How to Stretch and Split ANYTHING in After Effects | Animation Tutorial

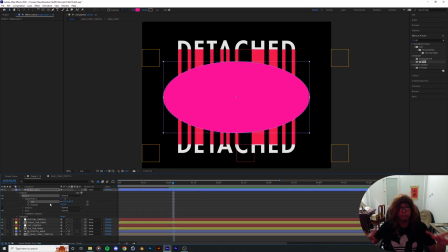size a little bit you know we most most of the time we just want the stretching
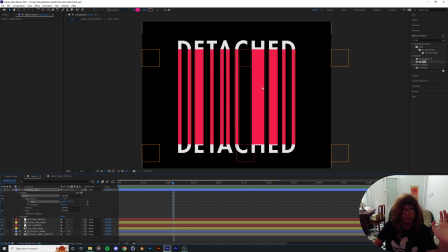part to be limited to around here somewhere you know since it's sort of mimicking an elastic animation so this most stretchiest part is gonna be
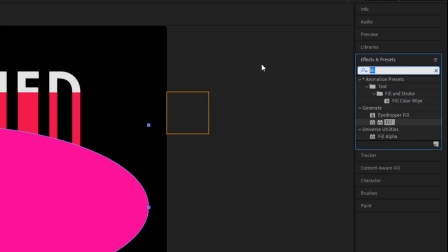in the middle right so now gonna put in a blur effect
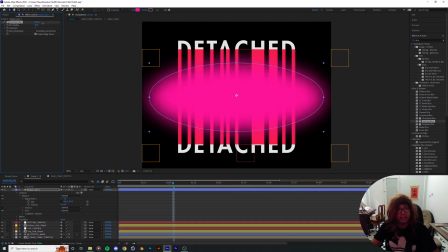fast box works fine I think let's go change it as
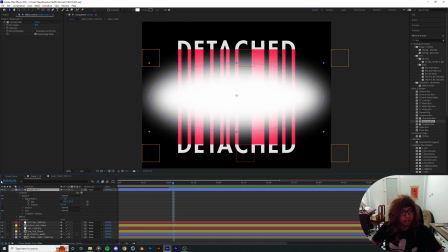to a white color make sure make sure it's bright it's good now I'm gonna call this the
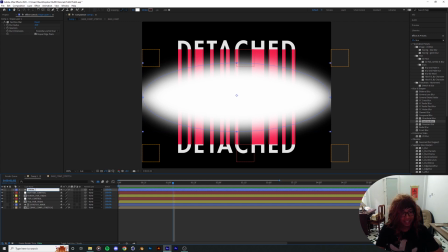choke man there we go hide this
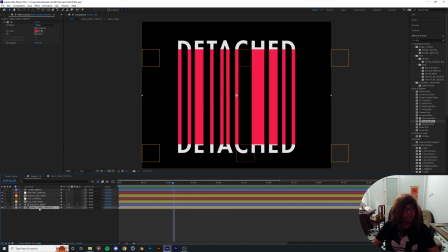away for a little bit then on the on the base comp stretch layer which is this one over
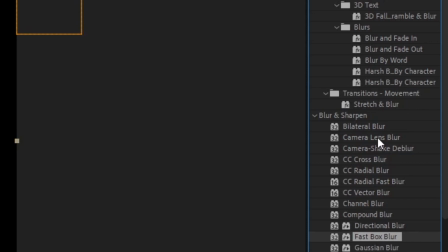here gonna put in a camera lens blur effects quite
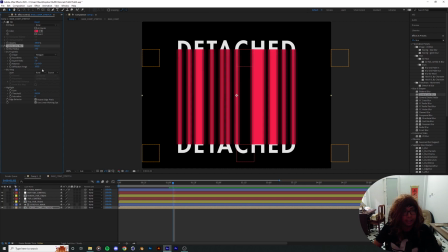a heavy quite a heavy effect but it does a job layer choose the choke
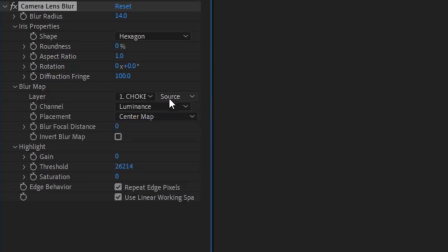matte layer that we just made and change the source to the effect
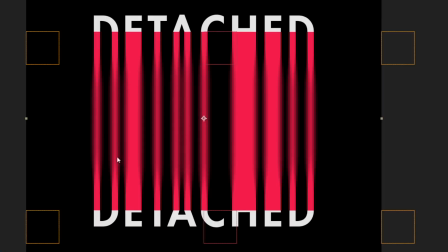and mask so that is also taking in the blur of block the box blur effect that
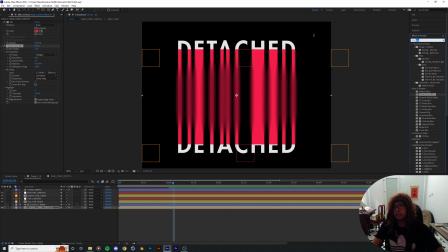we just put in it and now for the final step we're gonna put in a simple choker and then drag it up and as you can see it's already do the trick right
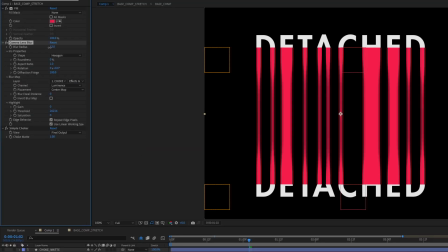here and decrease the lens blur a little
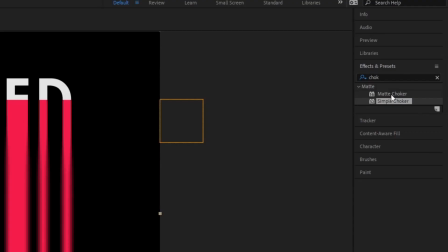bit or you know you can revert to a matte choker which you
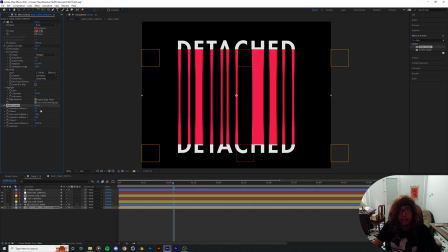got more control with all the softness and all the choking of the blur
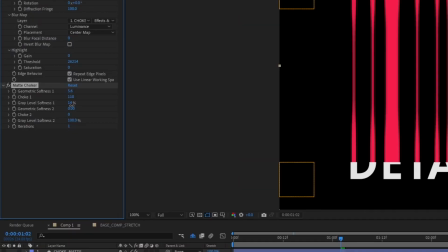underneath the effect you know so obviously you can drag down the gray level softness
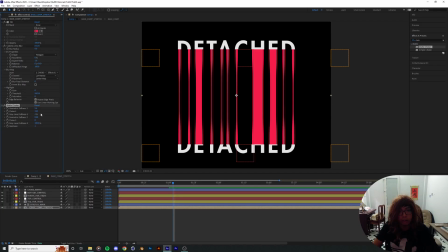over here down to maybe two not all the way down you don't want to make it too jacky jackity or something really it's like scoops that's a terrible impression right so you know play around with it geometric
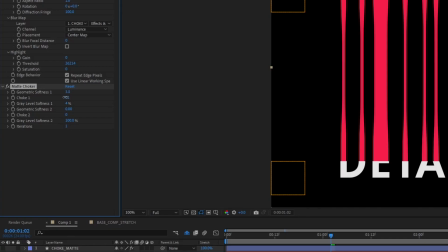softness usually I drag it down a little but maybe just about three
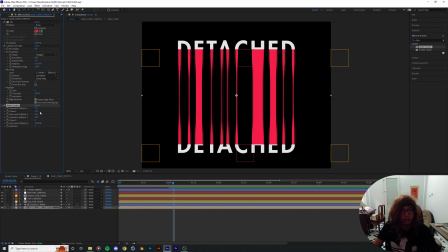three or two you know go ahead and choke it up and so the more you choke up the more the space and the inside of the shape is
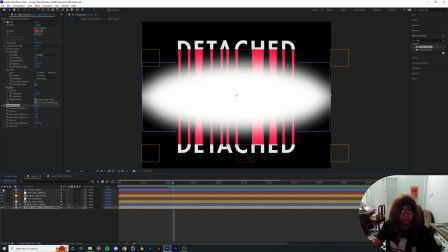gonna be compressed according to where the blurring of the matte is right so now
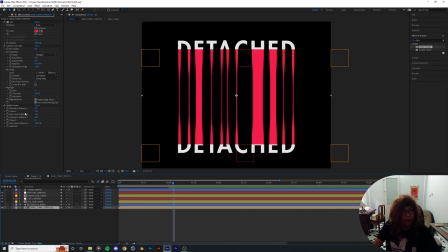you got a pretty stretched outlook we're gonna go ahead and animate that so right
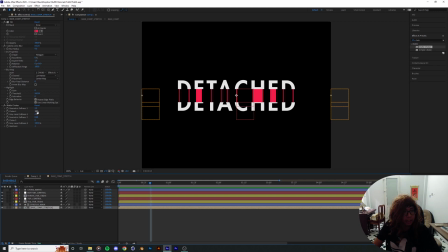here we know you don't want it to be stretched yet so choking is gonna be kept to a minimal probably about make it 30
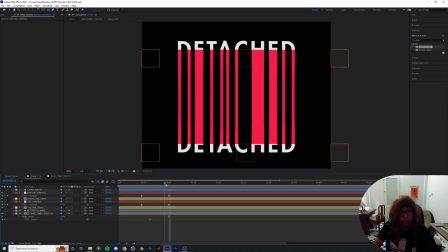over here keyframe that and once it reaches the terminal position to be
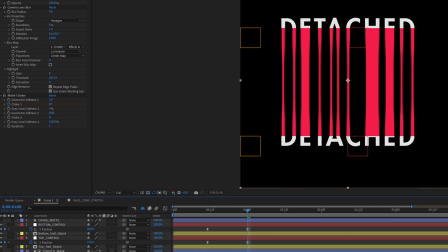stretched to the to the most ultimate you know like this over
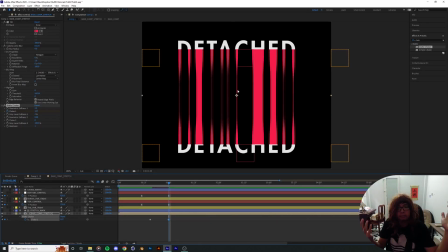here it's gonna look like muscles or intestines being stretched out and that's giving it a really good look i'm gonna drag down the uh i'm gonna drag down the
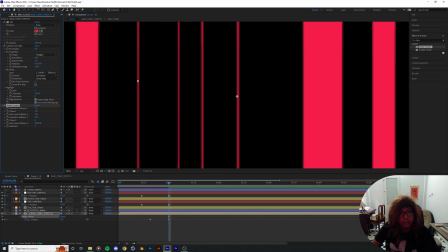softness a little bit more make sure it doesn't it doesn't go too far let it disappear your magic softness decrease a little bit
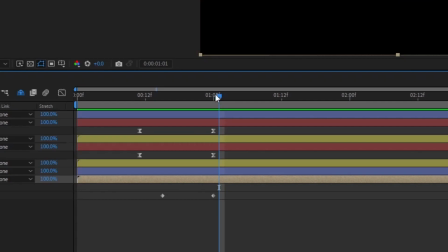more yeah that's that's good enough you know and yeah uh once it goes up over here it's gonna
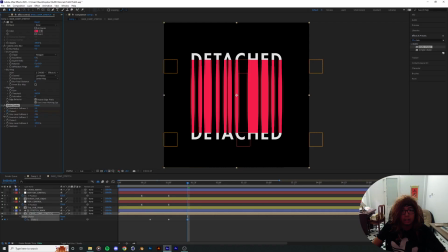it's gonna bounce a little bit like so so when you drag this choke to the amount below zero is actually gonna do the opposite of a choke which is a an expansion you know still based on where the blurring is done
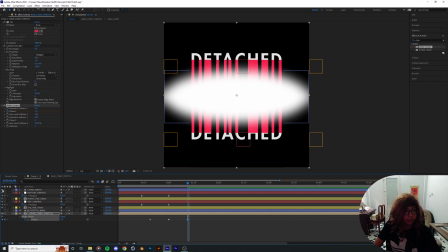where the blurring is being done here alright so we get a
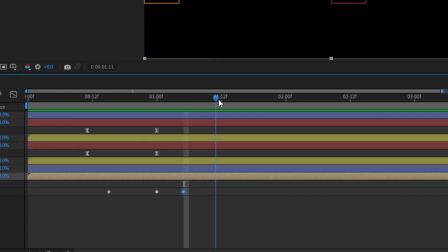little bit of bounce sort of animation of the elasticity then we drag it down drag it up over here
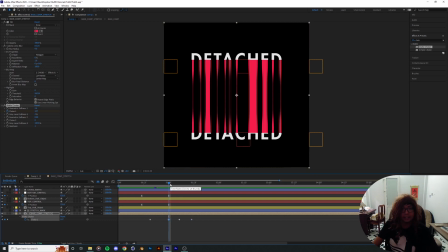a little bit more not as so far as the as the initials choking that we did over here in the beginning